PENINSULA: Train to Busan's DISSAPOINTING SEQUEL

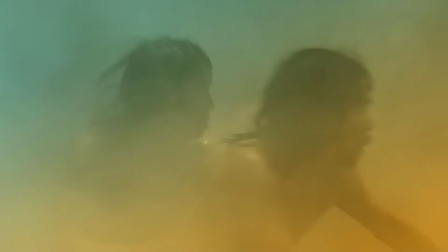28:31 Why did One Flare cause the survival game zombies to break out and start attacking Unit 631.
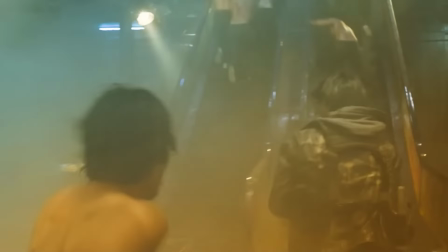28:37 It's to feign a sign of comeuppance for their heinous deeds, but in reality,
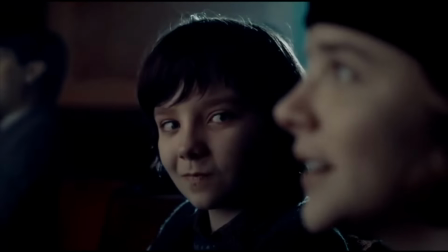28:42 it's an easy way for the riders to have a zombie attack and start the climactic action going on the rise.
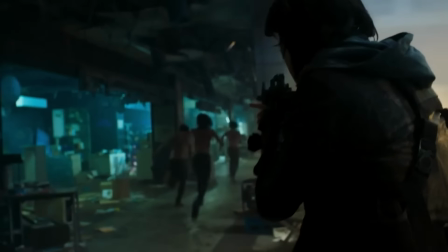28:48 Jung retreats with Chul Min amidst the chaos avoiding lines of gunfire left and right.
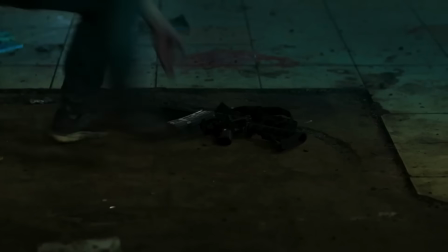28:52 While Jung is pinned by a zombie, Chul Min sees a firing squad, grabs a gun, kills a few of them, and throws Jung the weapon to defend himself.
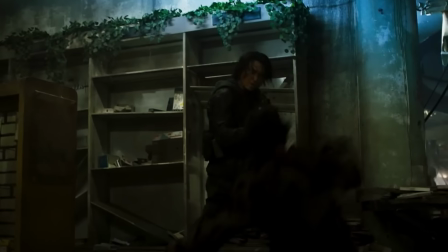29:00 As we all know, only main characters have good aim, so Captain Huang shoots Chul Min through the heart.
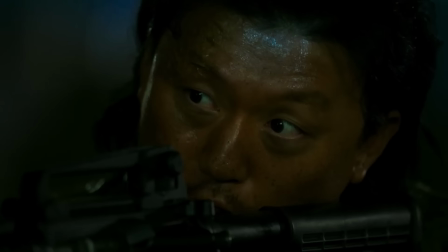29:07 Ultimately dialing back to the don't screw up trying to save each other for nothing sentiment again.
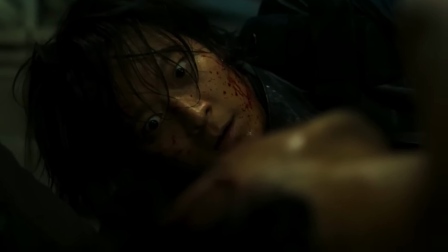29:12 But this time, since Chul Min isn't a main character, he dies.
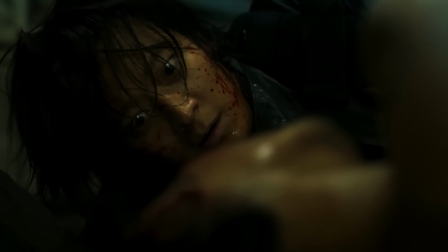29:17 The sight of seeing his brother-in-law die right in front of him, the whole reason his character arc spiraled in the beginning of the movie,
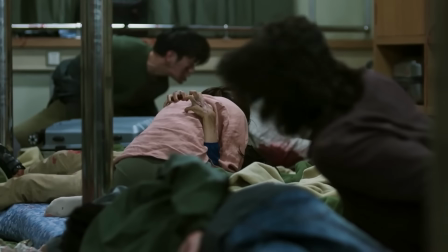29:24 seeing his sister die in the boat, spurs him to do what he was already doing in the first place.
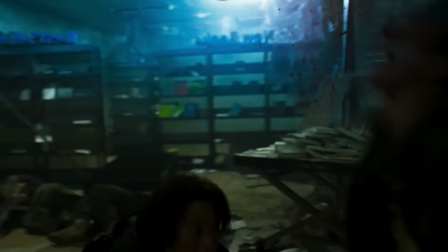29:29 Easily taking down every person that comes near him without taking any damage himself.
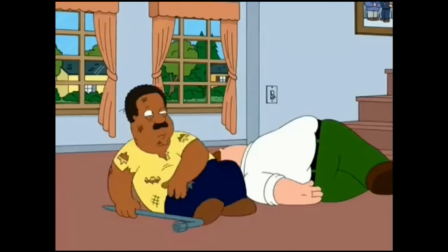29:35 Because every villain has to take their turn 1v1-ing a hero.
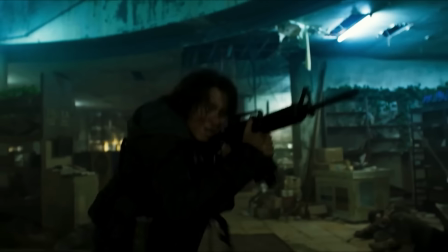29:39 But this time while he is killing nameless NPCs, it's set to sad and dramatic music.
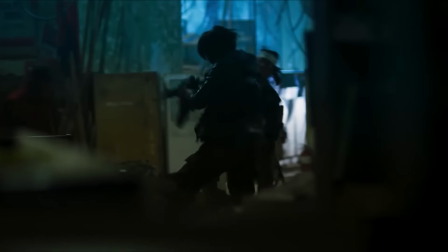29:48 Luckily, before Captain Huang does the exact same thing and takes his time to aim at the good guy and kill him,
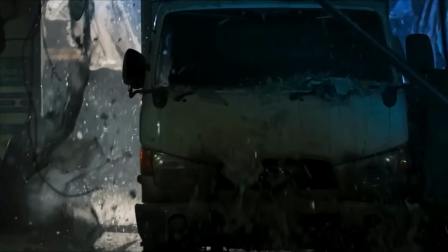29:54 the moving truck crashes through the wall exactly where he is to stop him.
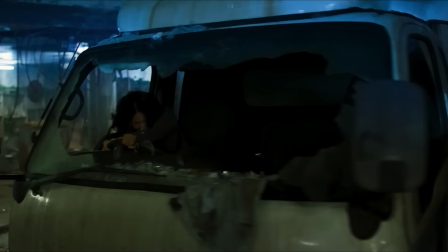29:59 We cannot have the character who is learning about sacrifice to not sacrifice himself.
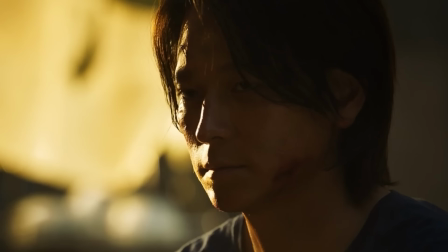30:04 At least not until the end or at all because that would be too dark and depressing. Min Jung and Jung Suk drive off while Unit 631 misses every single shot
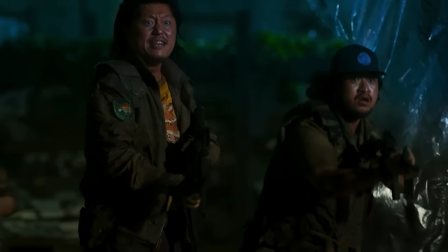30:15 against them and then go to their vehicles for the grand car chase finale.
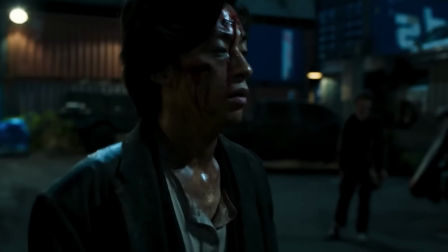30:19 Captain Seo wakes up from his narratively induced nap to limp forward and kill Private Kim as he is walking away. you know Kim the only guy that's been
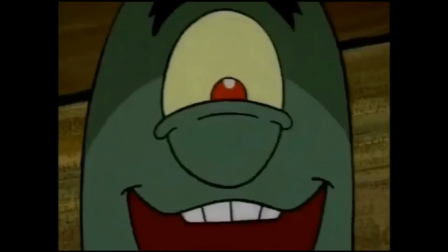30:28 helping him this whole time because you know he's evil and only cares about himself that's the way we can portray that so let's just have
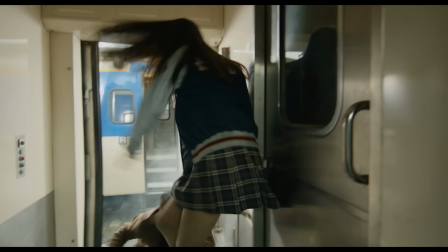30:36 him pop the Korean golem that's been helping him in train to Busan yansuk threw people into harm's way to save himself but in Peninsula having
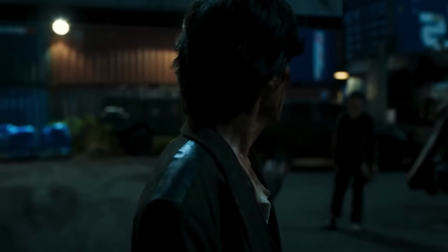30:44 the villain kill the only person he basically interacted with positively was just forcing an element of he only cares about himself and he is a coward.
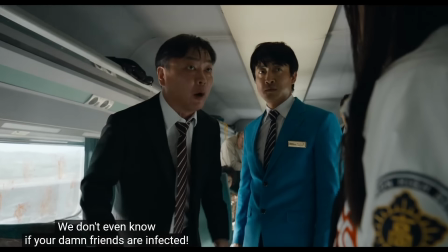30:53 It's like they wanted another Yon-Suk, but didn't have the building blocks or time to make it work.
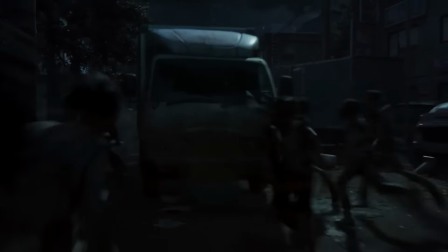30:58 The box truck is immediately slowed down by a horde of zombies. With the windows busted out, the zombies start swarming in, but only slowly.
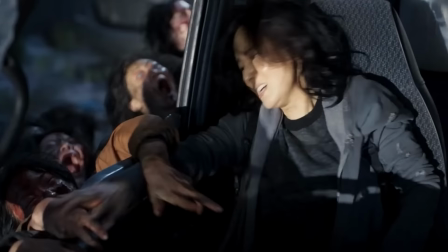31:06 Zombies always respect main characters and their want to live. Thankfully, the horde takes long enough for the family to come and save them out of nowhere once again.